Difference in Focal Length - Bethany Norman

A lens is a crucial piece of equipment when using a camera, and if you've ever taken a picture without the lens on, you'll know it'll be just a white blank picture. When you're actually using a lens, you don't realise how much they can really do and how amazing they actually are. Lenses are a very broad topic, and once you start researching them, you're opening new doors to loads of things and you learn so much stuff. When I was researching about the lenses, I kept opening new doors to things I never even realised existed. It was really interesting and I did learn some new things, but I was going a bit off topic, so I decided I needed to find something that I wanted to learn the most and take it further so I could make a project out of it. There are so many different aspects to lenses and they're all very important, but I chose to focus on the focal length. I knew a little bit about focal length before I started my research, but while I was researching, I got more interested in it and I was intrigued to learn more. Focal length is measured in millimetres, which is the distance from the centre of the camera to the camera sensor. This basically determines the angle of view and how much the subject will be magnified. I'm now going to explain the difference in focal lengths by conducting a simple interview setup and talk about what focal length and settings would be best for several outcomes.
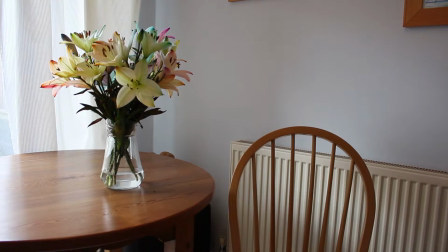[1:14]
I am going to be demonstrating these focal lengths on my 18 to 55mm kit lens. I don't have any of these actual lenses I'll be talking about, but I want to show you that you can do focal lengths just as good on a kit lens.
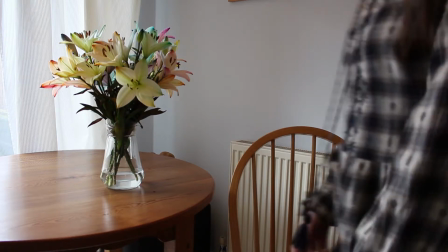[1:26]
This is setup number 1. This setup is if you want an equal ratio between the background and the subject.
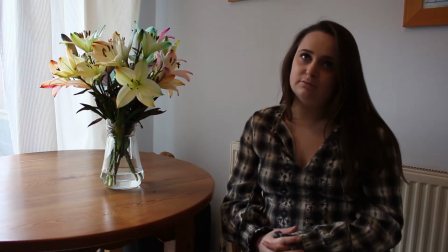[1:33]
If you don't have access to any lenses and only have your kit lens, like I do, this is probably the best setup for you, unless you would like to experiment like I will be in these videos. This setup is very natural as the shot that is shown is pretty much what you see in real life.
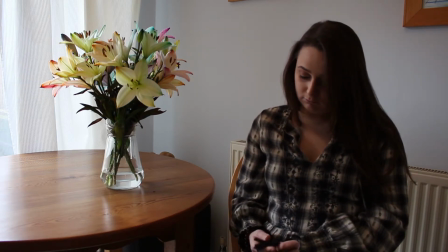[1:48]
You can really play with this setup and find the style that you want, as it is an equal ratio of both the subject and the background.
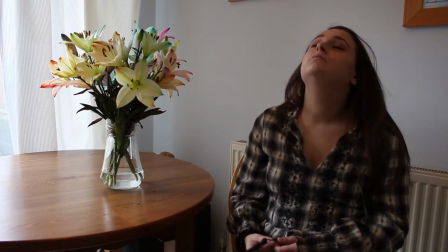[1:56]
You don't need to worry about the depth of field with this setup, as you aren't trying to isolate the subject or the background.
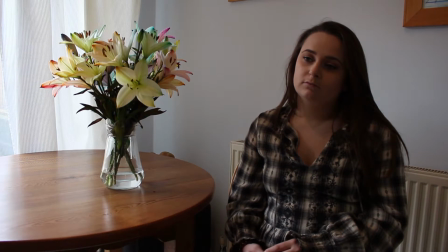[2:04]
Right, I'm going to put the aperture to 4.0. It hasn't really made a difference, so I'm going to put it up again to 4.5.
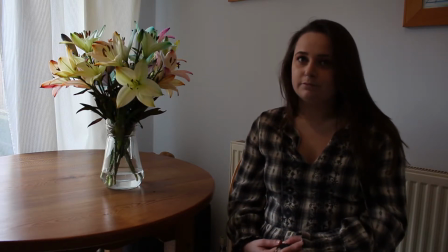[2:13]
This is making the subject darker, but the table light. So now I'm going to try and change it with the shutter speed.
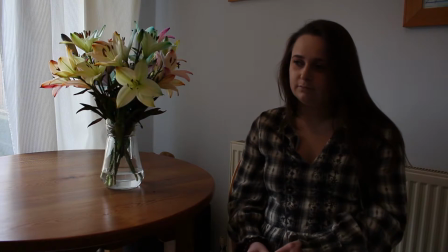[2:20]
I'm going to try and put my shutter speed up to 40 to see what that does. That's made it a bit darker.
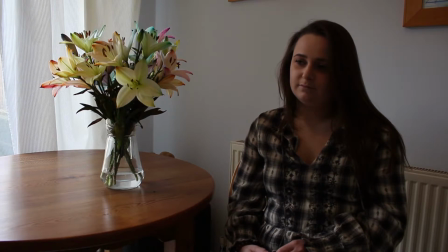[2:27]
I'm going to put the shutter speed back to 30 and try the ISO at 200.
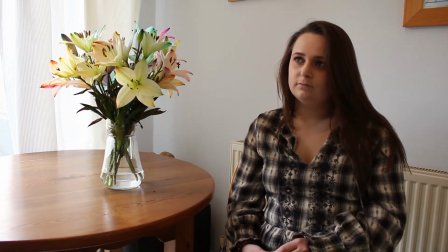[2:33]
The ISO exposed the picture more than the other two did, so I'm going to keep it at 100. I quite like the look of this now.
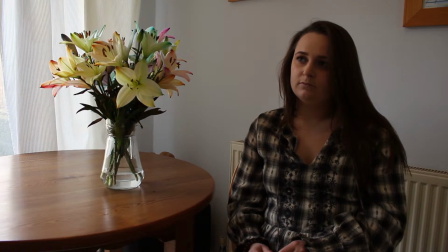[2:41]
There isn't any settings that you need to sacrifice for this setup, but I would advise that you keep your ISO as low as possible.
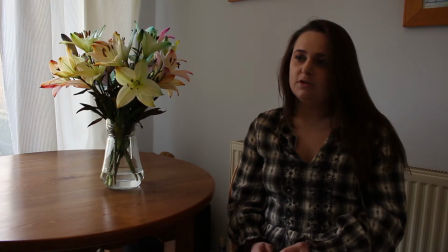[2:47]
If you do need to change it, try not to go over 800, otherwise your shot will start going grainy. You should try and keep your shutter speed as low as possible. Unless you are doing handheld or you've got a fast moving object, then I advise you to put your shutter speed higher so you don't get any blur.
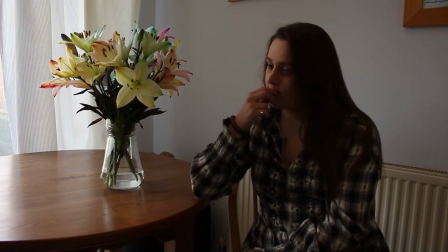[3:06]
How light or dark you want the outcome to be. It depends what type of feel you want for the shot.
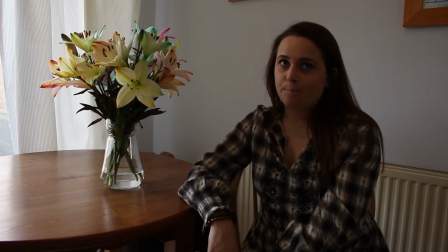[3:11]
If you wanted it to be darker, you would obviously bring the aperture back down. But if you wanted it to be brighter, you would either put the aperture up again, or if necessary, the shutter speed up.
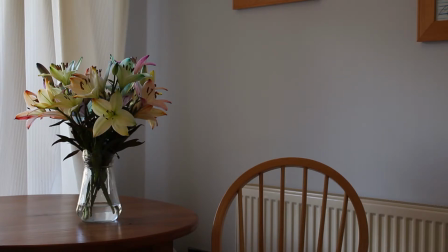[3:24]
This is setup number 2. This setup is if you don't want much going on in the background, but you want to be solely focused on the subject. The best lens to use for this is the 24 to 70mm lens.
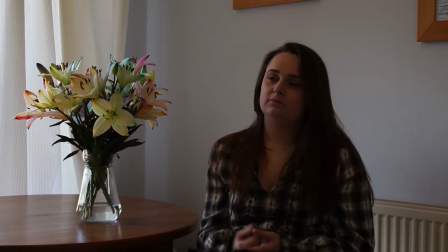[3:36]
Mine is not accurate as I don't have the lens, but the theory is there. This is what the focal length would be at 24mm. I have brought the camera and the tripod back from the subject and I am going to zoom in so I have less background.
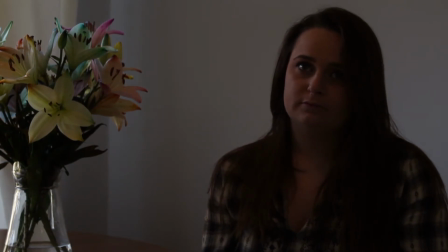[3:50]
Now that I have zoomed in, there is less light going through the lens, which means I need to change my settings to make it brighter. When I zoomed in, the f-stop automatically adjusted to a new focal length. I now need to sacrifice the aperture as it will allow more light through the lens.
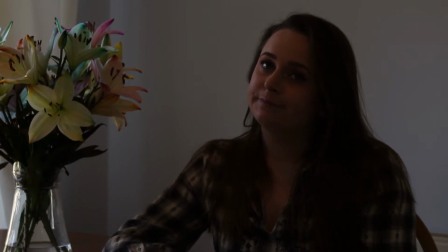[4:05]
When I change the aperture now, I'll be sacrificing the shallow depth of field.